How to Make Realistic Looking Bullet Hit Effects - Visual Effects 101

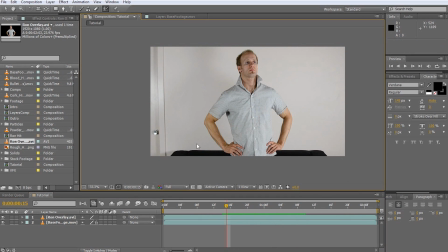4:06 The great thing about this is that we can now position elements behind Ron in the scene very easily. As an example, create a new text layer by going to Layer, New, Text. Type anything you like and then drag this layer below the overlay layer we created.
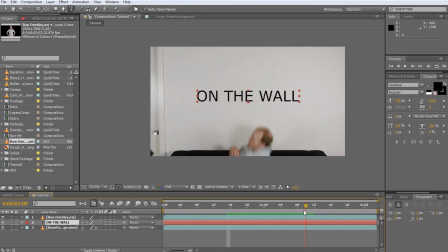4:23 The text now should be positioned nicely behind Ron in the scene without requiring any extra masking. Now that we have the overlay completed, let's get started with the actual bullet hit.
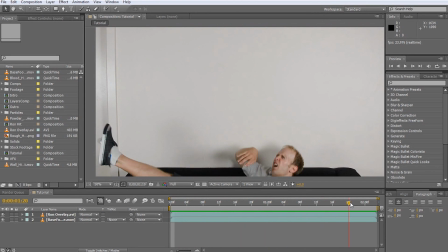4:38 The first thing we need to do is add the blood splatter effect behind Ron on the wall.
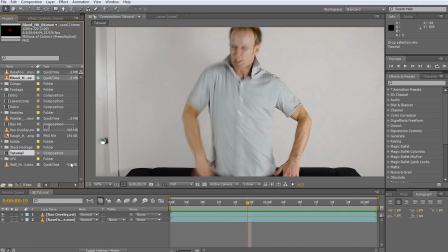4:42 Simply scroll to the time position where the bullet hits his shoulder and drag your blood effect stock footage into the composition. As with my last tutorial, I am using stock elements from the Actions Essential package, but you can find free ones online. Check the video description for some links. Because we spent the time creating an overlay layer for Ron,
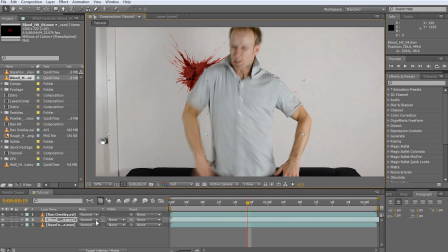5:00 all we need to do is position the blood effect below this overlay, change the blend mode to color burn and scale and position it properly. Sometimes I use a different blend mode or add a curves adjustment if the color needs some tweaking, but this blood effect seems to fit pretty nicely into our scene.
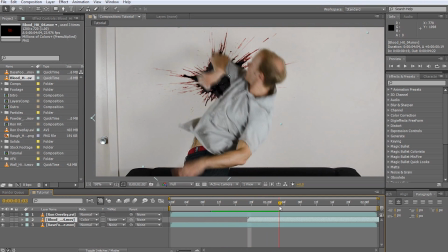5:13 Make sure the blood layer starts at the moment of the bullet hit. If you look closer, you can even see Ron's shadow moving over the blood due to the blend mode we selected.
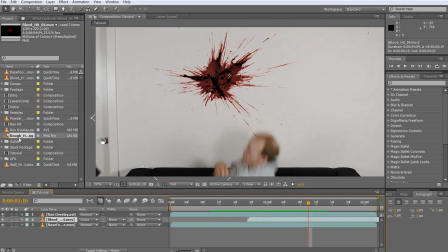5:22 Next, we're going to add the bullet hole. Simply grab an image of a bullet hole and drag it into your composition below the overlay and on top of the blood layer.
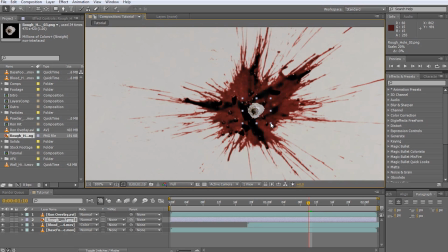5:31 Position it in the center of the blood effect and I don't think we need to use a different blend mode.
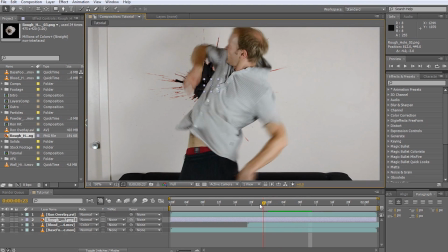5:36 This actually looks quite good. Make sure the bullet hole appears at the same time as the blood splatter.
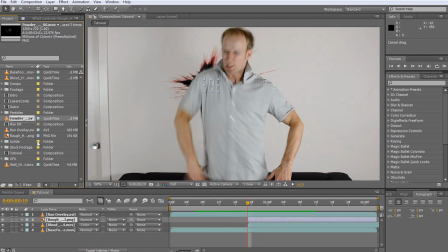5:44 Now let's create the blood mist cloud. For this, we drag a smoke element into our composition. Looking at the smoke effect, I can see we need to clean up a few things first though. There are a few sparks at the beginning of the footage and well, since blood doesn't usually come with sparks, let's cut out those first few frames.
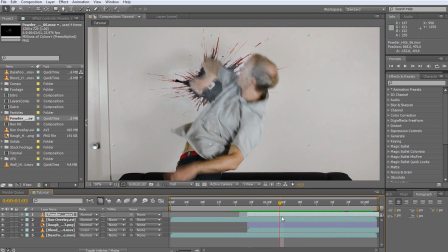6:07 Also, the effect seems to be a little too long, but we can fix this by fading out the opacity of the layer after about a second or so.
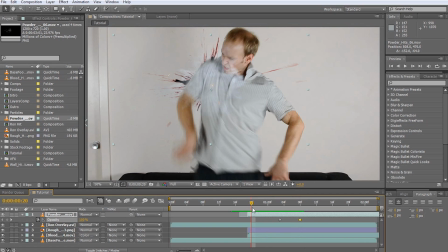6:18 Now, to colorize the smoke red, go to your Effects and Presets panel and search for Colorama.
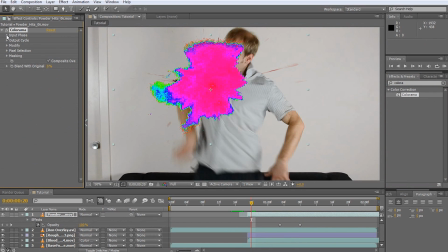6:23 Drag the Colorama effect onto your smoke layer. Leave the input as intensity and change the output to ramp red. It looks pretty ugly, but that is mainly because Colorama is currently set to override the alpha channel of your layer.
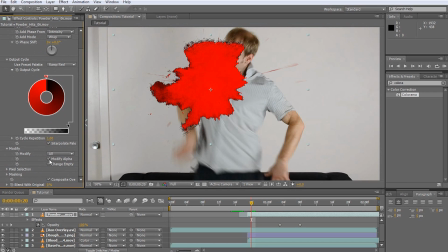6:39 We can fix this by unchecking the Modify Alpha checkbox under the Modify tab. Now, this looks much better.
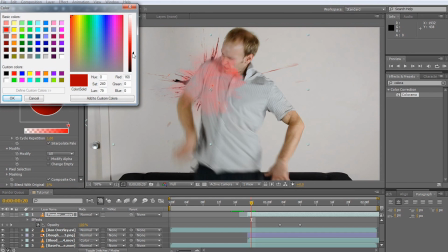6:45 All I want to do is tweak the red colors just a little bit to make the effect a bit darker and have a little bit more of a blood look.
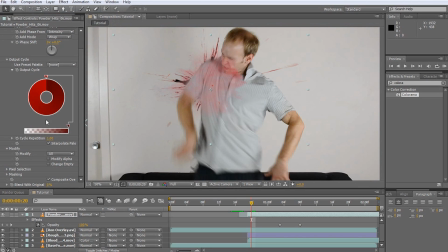Finally, let's add a little bit of debris to the bullet impact. It's a plaster wall, so we will need something that can pass for small plaster fragments.
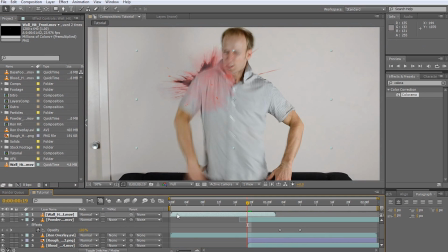7:06 You can use a particle effect, but for this tutorial, this debris stock footage should do nicely. It is up to you whether you want to position it in front of or behind Ron. Personally, I prefer to place this effect on top, simply because it's a short effect and some of the debris would fly over him anyways.
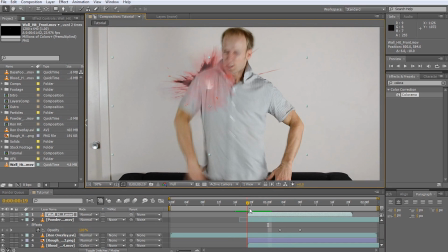7:22 I'll cut out the first frame just so the debris doesn't seem to come from Ron's shoulder.
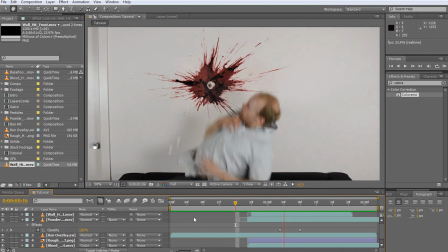7:29 Render it out and the effect is complete. And that is all you need to know about how to create great gun effects from muzzle flash to bullet hit. As always, please leave any comments, questions or suggestions in the section below. Until next time, I will see you later. Hey guys, one more time.